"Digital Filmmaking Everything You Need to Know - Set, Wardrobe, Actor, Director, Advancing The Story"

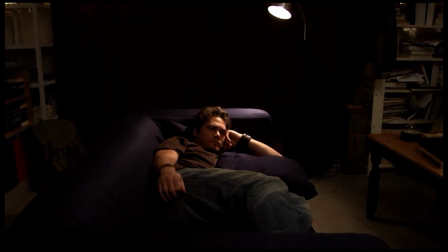(8:38)
Because where the midtones fall in the frame is going to vary the colors as well. You can see that the couch changes color dramatically and so does the burgundy background, but also the noise level goes up too when we go to certain higher gammas than certain lower gammas.
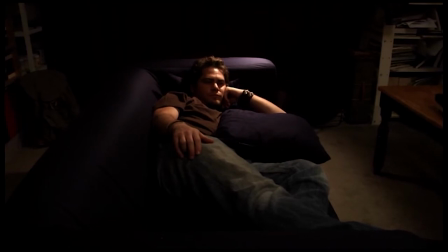(8:52)
Here's where we're going to actually turn off the fill light. Here it is off.
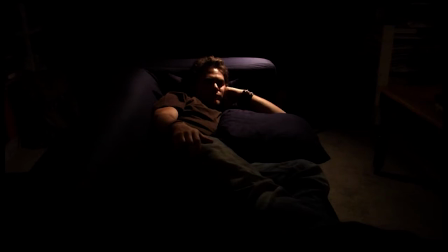(9:00)
And you can really concentrate and see what we're losing. We're losing all that detail on the left side of his face as well as all the detail in the background. It just kind of looks like just a big black thing back there. You don't really see that there's a contour of a curtain anymore. It is extremely contrasty frame at this point. If that's the look you're going for, that's great. But in this case, we weren't.
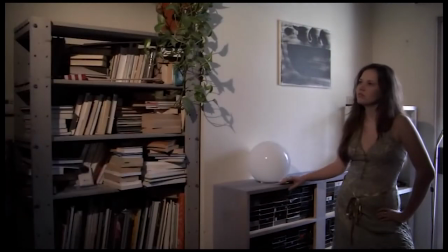(9:19)
Here's yet another example of the same exact kind of thing. You can see us turning on and off the fill light there.
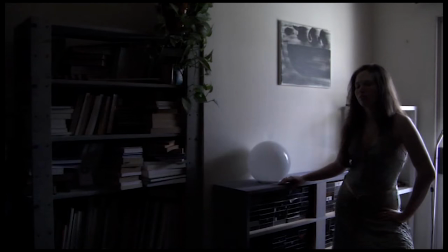(9:28)
Here it is off. You can see that you really can't see much of the frame. You can see the edge of her body and the background there.
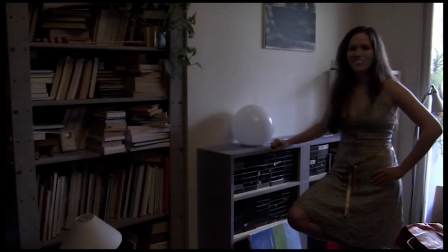(9:35)
And here it is when you turn it on, it feels like you can actually see the subject. It feels like it's an interior proper tungsten light, which is kind of yellowish and warmer tone.
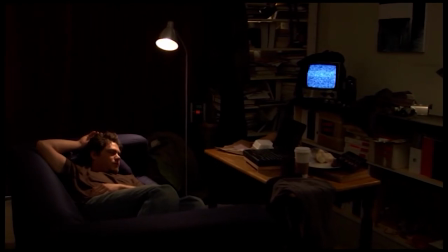(9:44)
So let's talk about the dolly shots and all the different things that we did on each individual take and the reason why we kept or scrapped individual takes. The dolly track is on the bottom left-hand side of the screen right now. It's just out of frame, just off of to the left side of the frame.
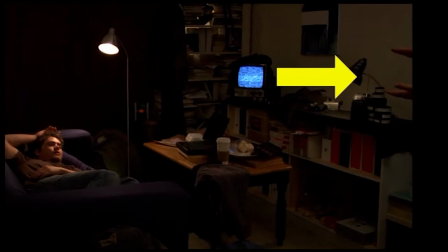(9:59)
Here's another one coming up where you're going to see my hands in the right hand side there on the frame, which is, we had to scrap that shot of course.
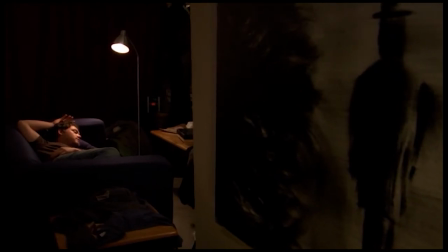(10:08)
Another thing I want to mention is that the reason that my hands are there is because I'm actually clapping for him to wake up at a certain time. We actually had to try to pace the dolly and the jib movement with his action
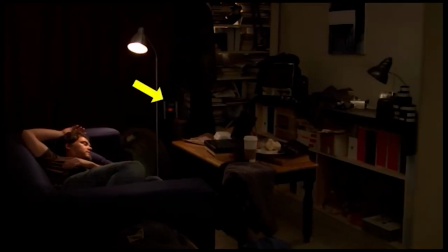(10:20)
and my hand with that clock that's in the background that's going from 7.59am to 8am,
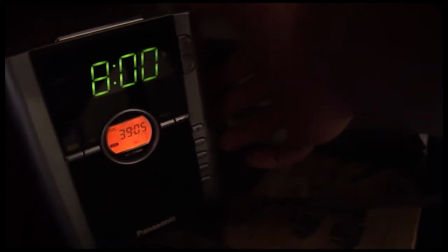(10:26)
which is when he's supposed to get up and actually go to work. So I would set the clock to 7.59 and I would run back and I would keep track of the time on my watch.
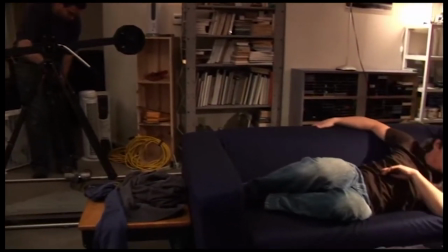(10:35)
And right when it was about a second before, I would clap my hands so that he would wake up and jump up at the exact same moment when it hits 8 a.m.
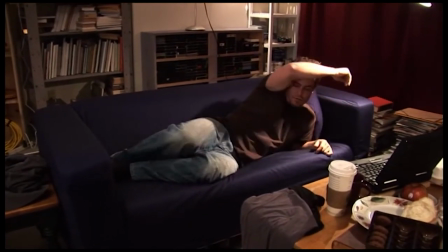(10:43)
And then in post, I added the alarm sound.
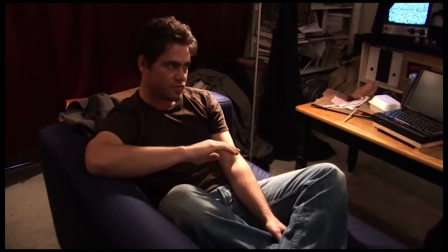(10:46)
And here's David, the actor, asking me about what exactly he's supposed to be doing and how he's supposed to be acting when the alarm goes off.
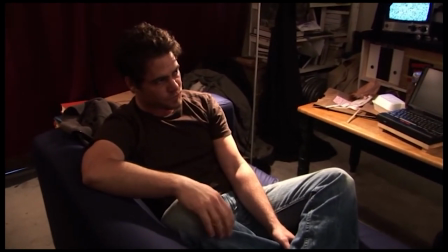(10:53)
And he's asking me if he's supposed to be over the top or subdued. And I said, no, you know, we're going to do it real natural, resubdued.
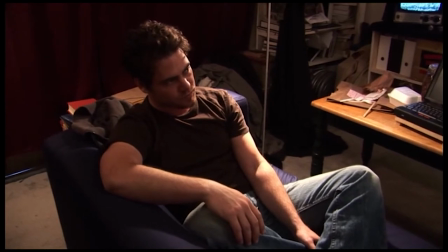(10:59)
And so when the alarm goes off, you're just going to open your eyes, you know, a little bit and kind of get up and then try to shut off the alarm.
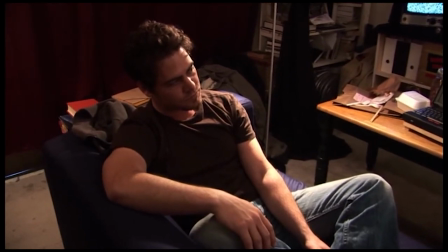(11:06)
But you're not going to get up and just kind of jump out of bed like we were in a comedy or something. It's just not going to work for this particular scene.
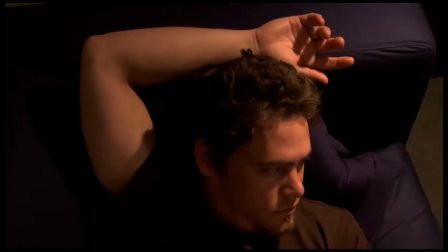(11:12)
Here's a little bit of a cut in or a close up of the action from a little bit of a higher up angle.
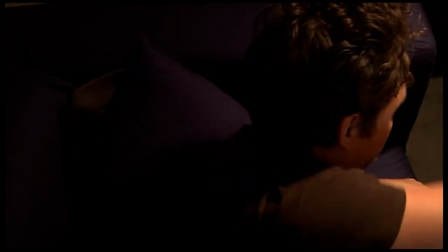(11:18)
And you can see him reacting to my hand clap every single time. And then he goes over and kind of tries to turn off the alarm clock and gives up.
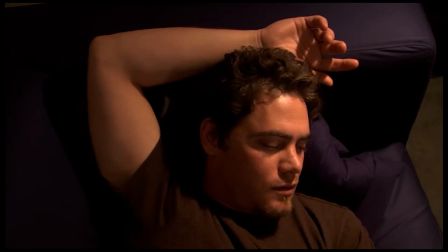(11:25)
And the reason that you want to be able to give a close-up from a different perspective is, as we discussed before,
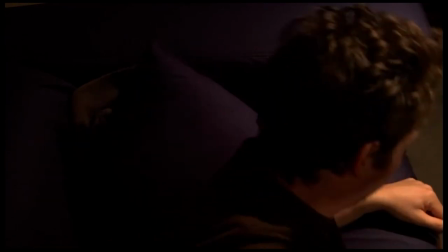(11:33)
you want to always, whenever you go in to get a different shot,
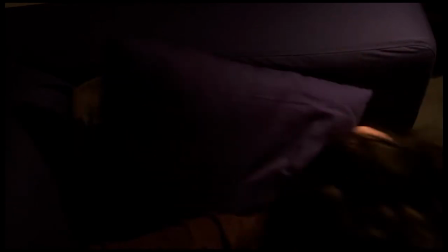(11:38)
you always want to vary the angle of the shot and also the height of the shot and the framing.
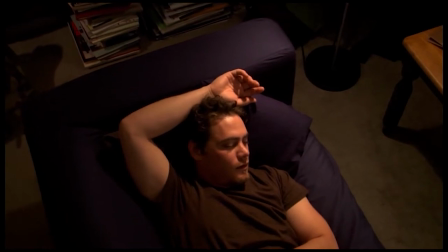(11:44)
Now here's something called a jib down shot,
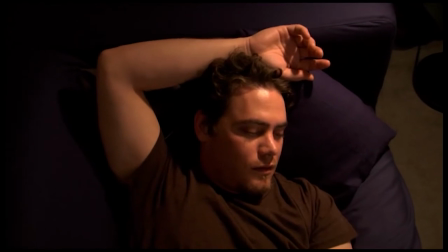(11:46)
where we're actually using the jib to come down closer and closer to Jake and kind of do a little bit of a rotational move too at the same time.
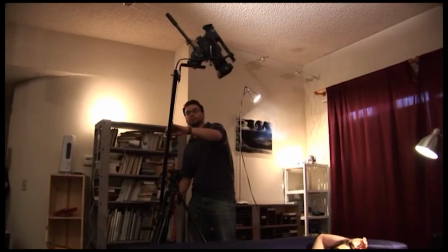(11:54)
It's a really interesting thing. It takes a real steady hand to get these shots off really well.
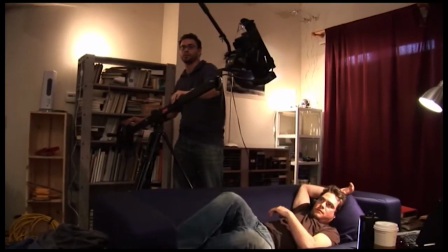(11:59)
You'll notice that the DP is extremely well practiced in this craft, and he's actually taking his time making sure that the shot is being executed very well.
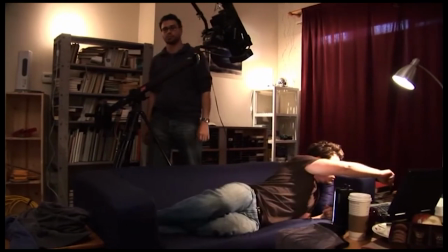(12:08)
A lot of times when you end up on larger sets, you'll have somebody doing this for you, but But on smaller sets, you're going to probably, as a DP, end up doing all these things yourself.
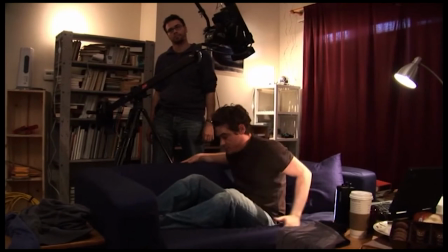(12:16)
And it's better to practice at your craft very well.
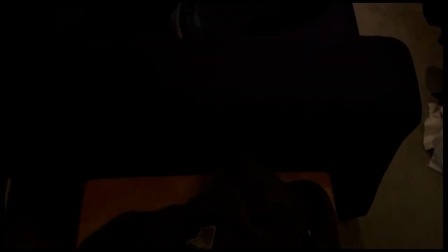(12:20)
Here's where you can see the track on the left side as we're dollying in with the jib still attached to the tripod.
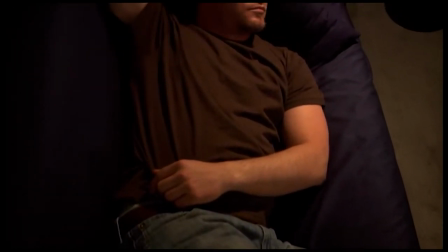(12:27)
And this is kind of a reveal, because you're not tilting to reveal something by using a tripod.
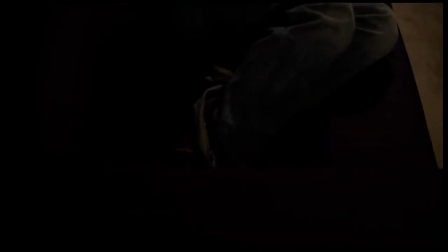(12:33)
You're actually using the jib to come up on the subject and reveal them slowly.
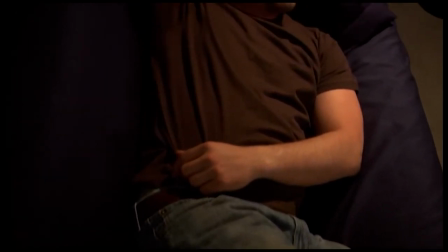(12:38)
You do that usually to reveal a costume.
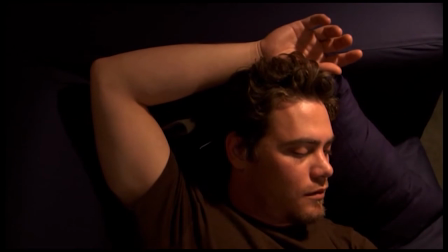(12:40)
You'll find that reveals are probably the most powerful weapon you'll have as a filmmaker because it allows you to maintain a
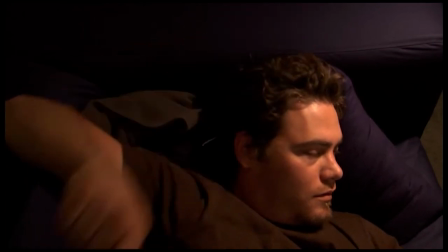(12:46)
close-up or a medium shot and interest in the subject but at the same time keep moving into other facets of the scene.
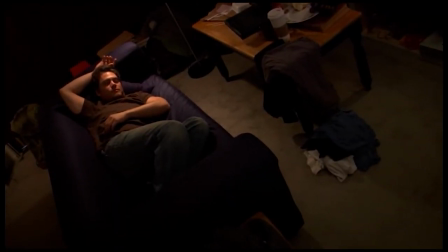(12:54)
Here is a Dutch shot where we're actually rolling the camera to the left and to the right in order to change the entire cant of the camera.
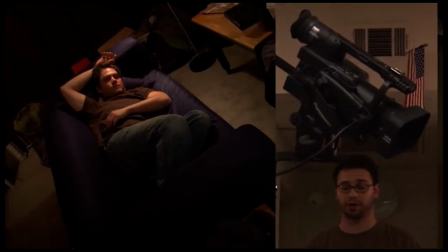(13:03)
Now you can use a Dutch angle anytime you want to alter the audience's perspective on
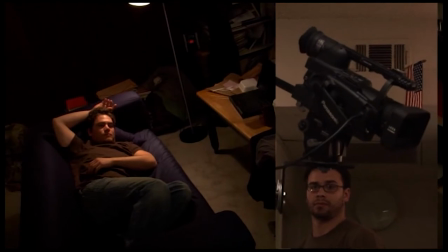(13:08)
a certain normal shot and make it feel kind of like something is out of place.
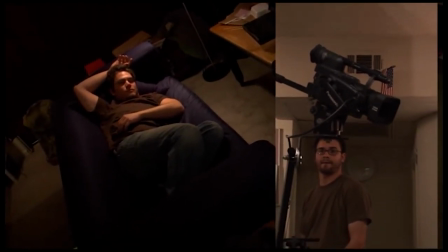(13:13)
In this situation, we tried it.
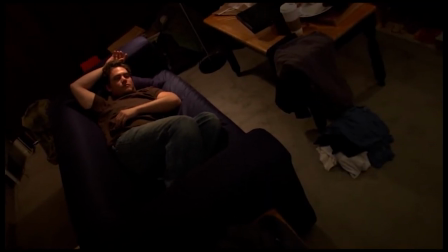(13:15)
We didn't really like the way that it looked, but there's a lot of other situations where you would want to cant or roll the camera to the right by using the tripod legs
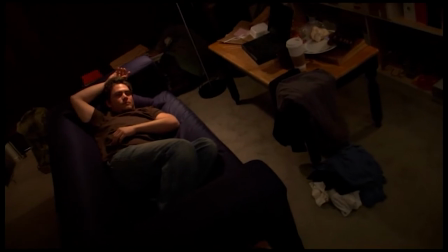(13:22)
and shorten the tripod legs only in one direction to kind of make that kind of frame seem kind of odd,
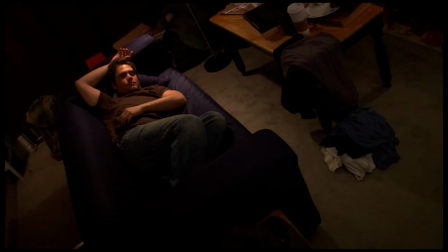(13:30)
and they've been using that since the days of the black-and-white films to, you know, kind of force the audience to look at the scene in a whole different way as though something is awry, something is wrong with the frame, something is wrong with that world, and something is happening that is unusual.
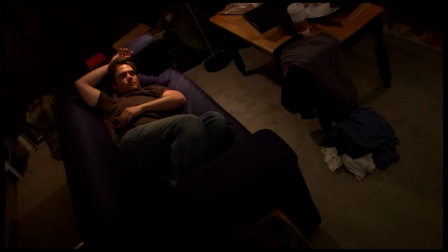(13:46)
You can use that as a device. Just try not to overuse it because then you end up with something that looks kind of precocious.
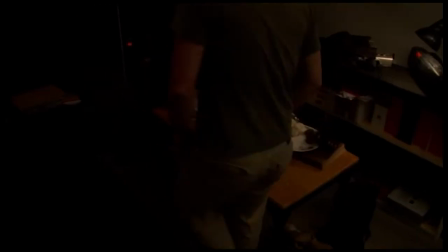(13:56)
Okay, this is a scene where we're going to be walking back with Jake into his world at home,
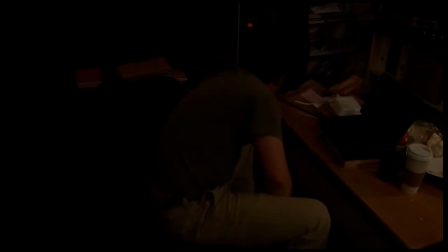(14:01)
and this is right after he comes back from work, right before he enters into his dream world and he sits down,
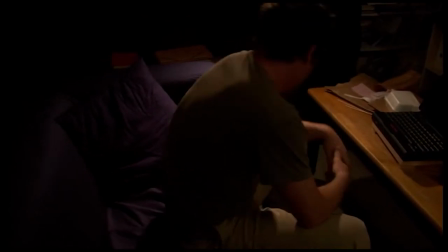(14:07)
turns on the practical lamp so it's really nice to have a lamp that's actually lighting him that's creating that nice rim light on his back that is actually also
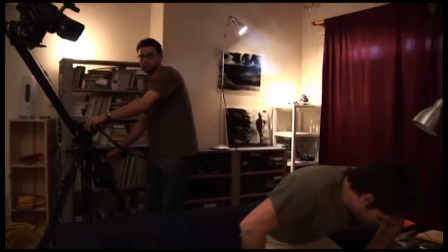(14:16)
a practical lamp that can be turned on and off he lays down on the couch and the jib kind of floats closer towards him
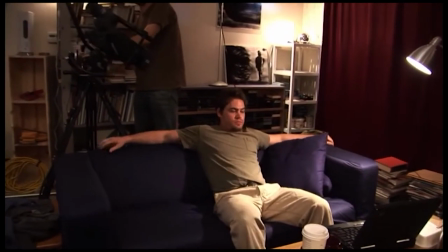(14:24)
he starts reaching towards his dream world What I want you to think about is, in this moment essentially,
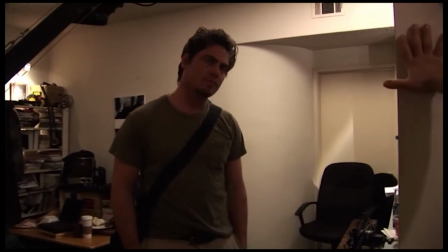(14:31)
what you're seeing in front of you is like all of your hopes and dreams.
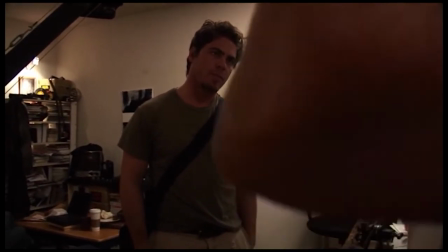(14:36)
Even though it's just like this kind of like this little crime scene and everything. But you got to imagine that in your mind, to him, to Jake,
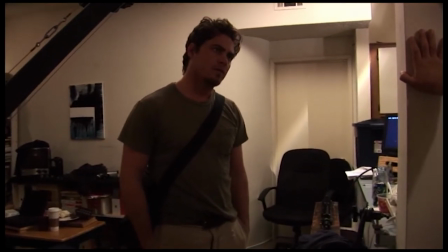(14:45)
this is like everything he wants to be in life, everything he wants to do in life is happening right in front of him.
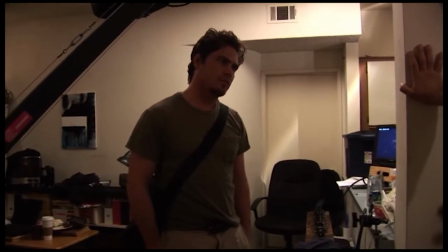(14:51)
And there is some kind of a barrier that's impeding him. He cannot cross this barrier.
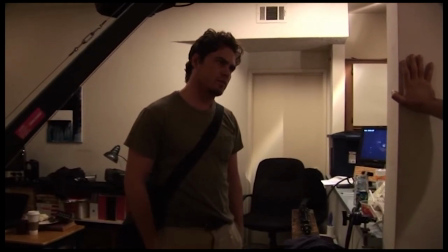(14:56)
It is physically impossible for him to cross over that threshold and get into that world He just can't he can't do it,
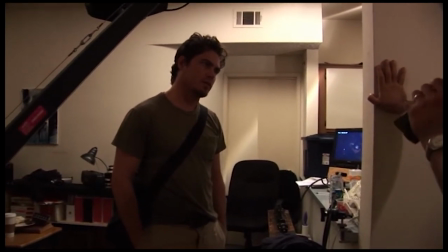(15:03)
but everything he wants is like right there and he Wants it so badly
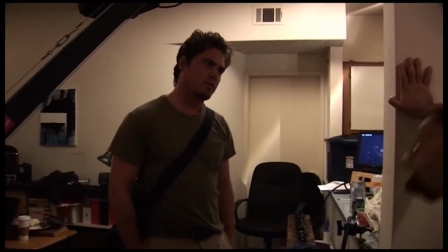(15:08)
He's forcing himself to hallucinate To get to that world.
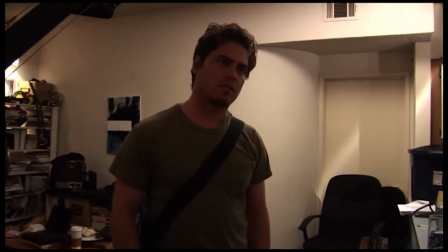(15:12)
It's the only way he can do it The only way he can do it is to come back home and go to sleep to get himself into that dream state right so that he's able to
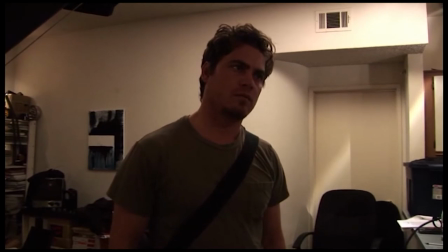(15:20)
Feel like that he's in that world so how that works for you personally okay is i want you to think about what you want
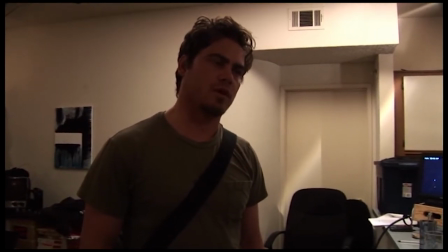(15:28)
and when i see you on that camera i want you to be reaching out what you want i want you to get into that sense memory and think about
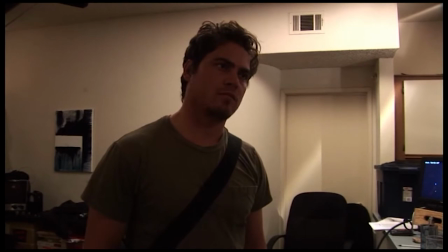(15:37)
either something in the past that has happened to you you want to really want it or currently right now what you hope to aspire right and see that you're imagining that right in front of you and it'll take us a few three or four times more times to get it but i just want you to kind of perfect that idea in your mind every single time okay Okay. All right. Let's try that.
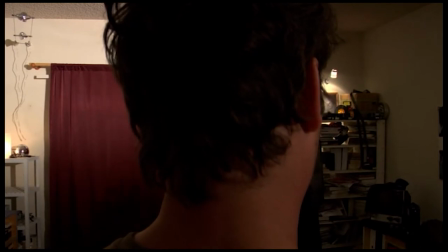(15:53)
What we're going to show you first is how to do it badly. And you can see that there's a lot of really bright light up on the top of the wall there.
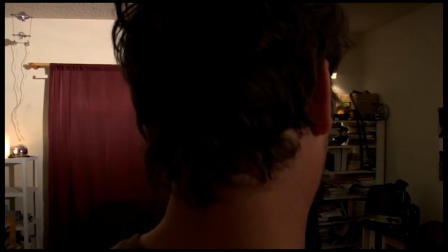(16:00)
The framing is off. You see the back of his head in a very unflattering kind of way.
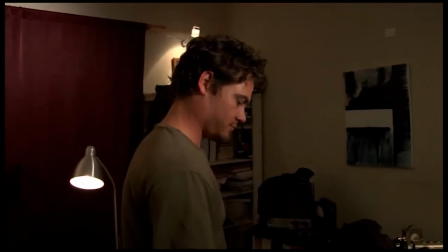(16:06)
You can see that the jib is kind of dodging back and forth and not really floating.
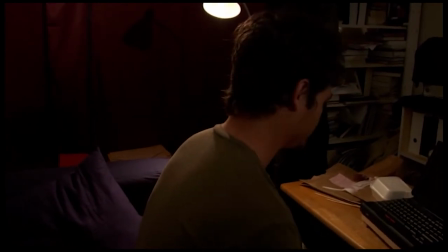(16:11)
Jake is behaving kind of, he's moving around in an erratic way,
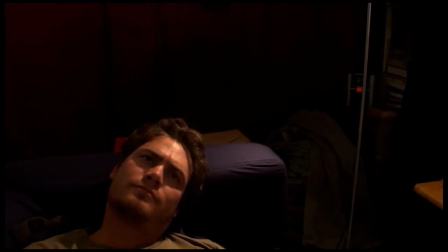(16:15)
not in a smooth controlled way. the shadow on the background on the curtains where essentially one of the crew members is moving his head back and forth.
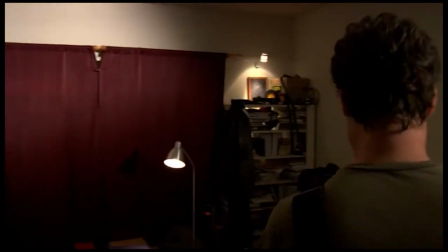(16:25)
That is kind of like a worst case scenario and we're going to do it one more time and we're going to get him to sit down again.
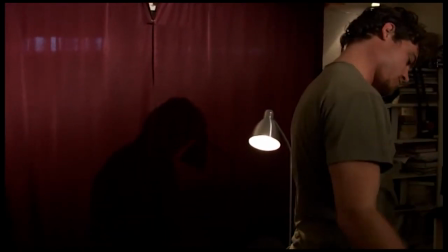(16:31)
There's a lot of shadows again on the background. It looks absolutely horrible.
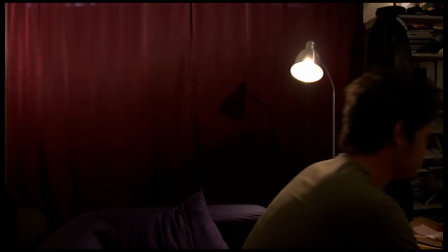(16:34)
The framing is off and then when he sits down, he's going to lay down with his blocking in the correct, in the completely incorrect direction towards the camera as well.